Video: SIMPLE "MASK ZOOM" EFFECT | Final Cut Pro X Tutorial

So that quick little transition that only took you about two or three seconds to watch actually took me over an hour to edit.
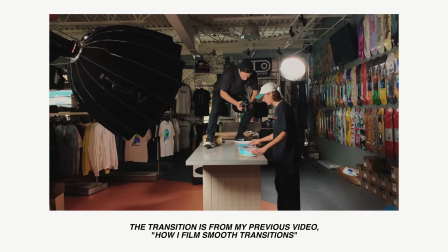To keyframe the size and the position of the shape mask frame by frame and then to keyframe the scale of each clip frame by frame is just an absolute nightmare. And of course only after putting in all of that time and effort I find out that there's actually an easier way to do this effect,
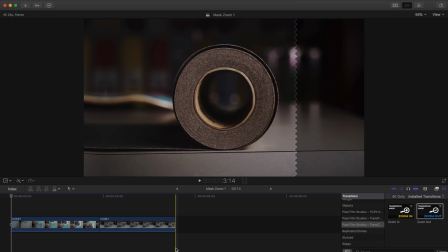like a much easier way, and this is what it looks like. So right here my timeline I've got my two clips that I'll be working with, pretty basic stuff, and to do our mask zoom effect I'm going to take this transition here, drop it between my two shots, and adjust the length to how long I want the transition to last.
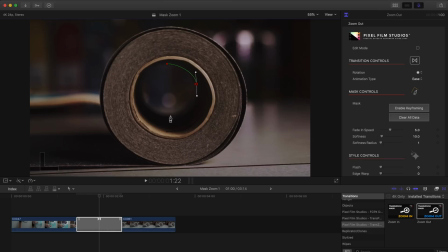Now with my playhead in the middle of the transition I'm going to start drawing a mask in the desired area, in this case the center of the grip tape roll. After some tweaking I'll head over to the control panel where I will adjust the softness of the mask as well as
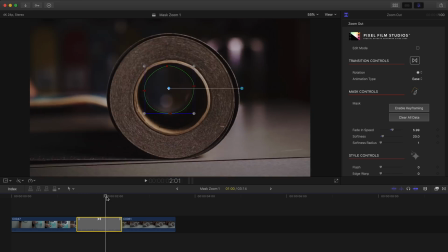the fade in speed and that's literally it our transition is done now the sponsor of today's tutorial and the company that makes this drag and drop transition is pixel film studios but
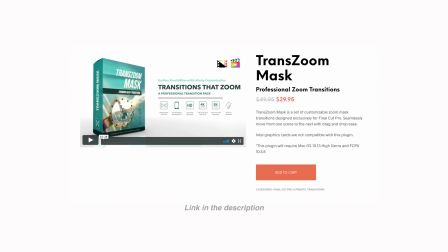today for our mask zoom effect we will be using their trans zoom mask plugin in the first 500 people
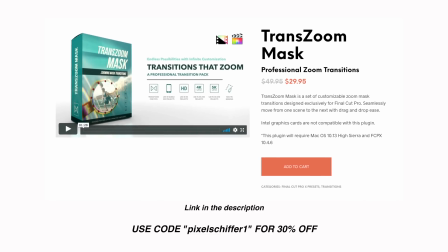to use the code pixel shiffer 1 will get an additional 30 off As you just saw a few seconds ago, the Transzoom Mask plugin creates a zoom animation automatically and there's no keyframing necessary.
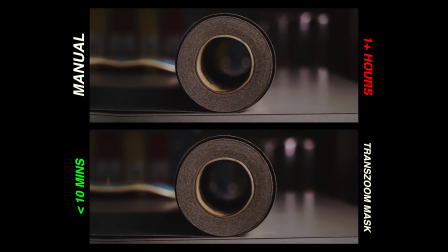Not to mention I actually prefer the look of the end result using this method over the manual version that also just takes too long. But to show you a little more in-depth how to actually use this plugin, let's take a look at a classic effect that we've all seen, like the popular iZoom transition.
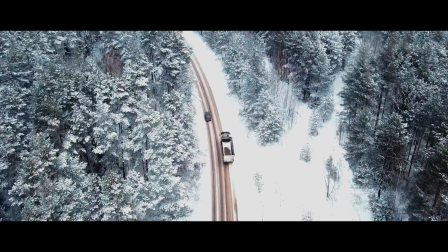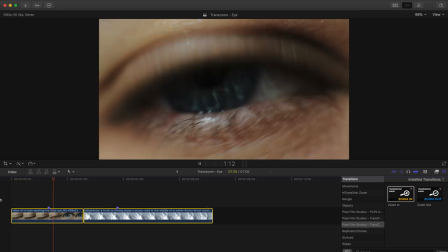Epic. So we begin with two very basic clips here, and I've already trimmed them down to my desired length for this example.
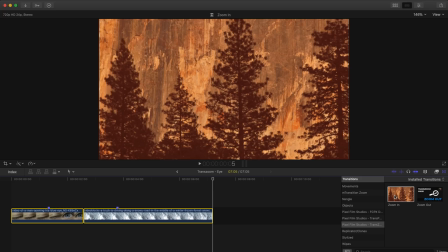In our transitions window, I'll find the Pixel Film Studios Transzoom Mask plugin, and unlike the previous example where I used the zoom out preset,
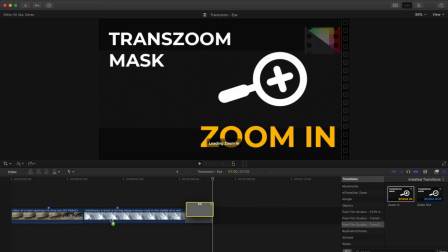this time I'll be using the zoom in preset. Drag and drop the preset between your two clips, and adjust it to your desired length.
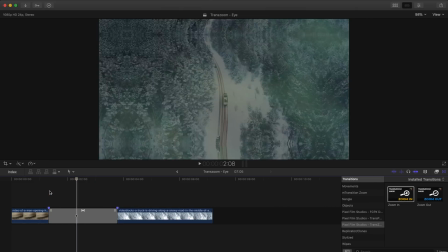If we scrub through this frame by frame, you can see it's automatically created our zoom in transition, but it doesn't yet have that seamless look that we're going for.
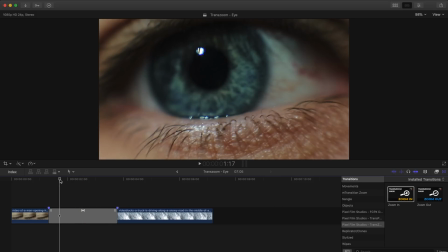So to start drawing our mask, I want to find a frame where I can see the whole pupil. So as I scrub through here, I think this frame should work.
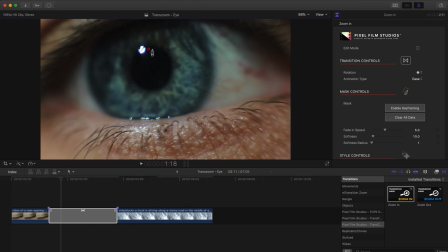And all I'm going to do here is click directly on our footage to create a point. But before I let go, I'm going to drag just a little bit to create these handles, giving our mask a nice curve. But I'll go ahead and make my next point over here, also clicking and dragging to get that nice curve.
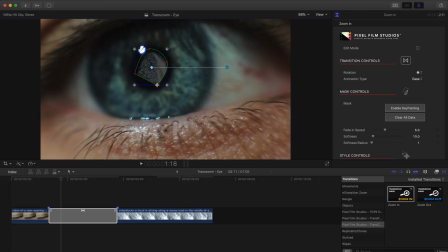And if you like, you could always start with a more rigid shape and add these curves afterward by simply holding shift and clicking on the points you've already made. Now after some minor tweaks, we'll go up to our inspector window and we can adjust the softness of the mask and the softness radius. Now I personally like to have a really seamless looking mask, so I'll crank up the softness all the way.
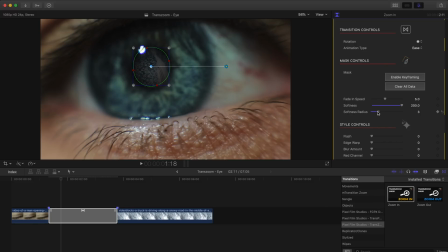And for our softness radius, I'm just going to bump that up to two.
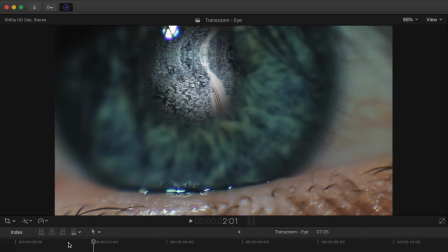Now if we scrub through our footage again, you can see that our mask is looking good, but we aren't quite zooming into it the way we want.
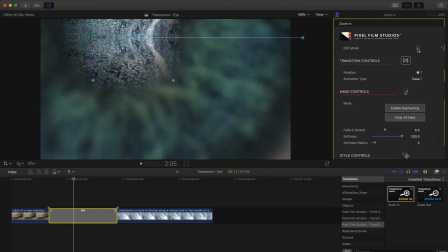Now to fix this all we have to do is go into the inspector window and enable the edit mode in which we can start
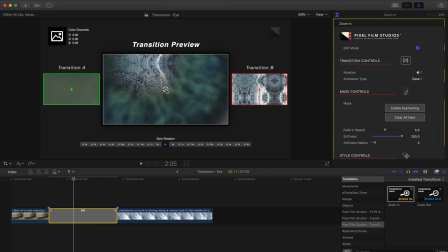repositioning our anchor points and this will determine where in the frame our zoom is going to occur.
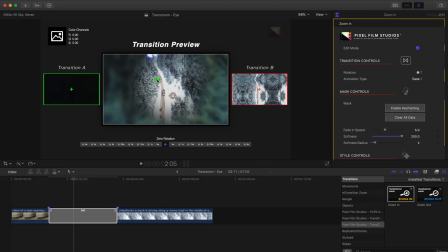So I'll just grab the green anchor here which is for our first clip and I'll drag that around until we've got the pupil centered in the frame and once I'm happy with that I'll grab the red anchor point and position that so that the truck is in the center of the eye because that's going to be the focal point of our next clip.
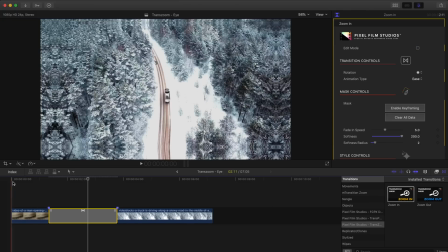Once that's done we'll turn off the edit mode and we can play back our transition and that's looking a lot better. Now the transition is done and you could leave it like this but there's a whole bunch of other options we can explore to take this to the next level.
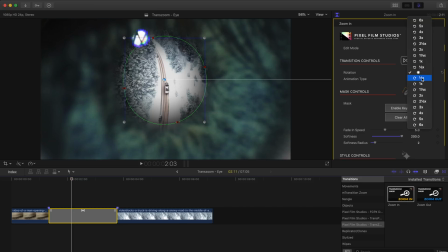In this little drop down menu here we can add a rotation to our zoom. In this case let's try out a one half rotation clockwise.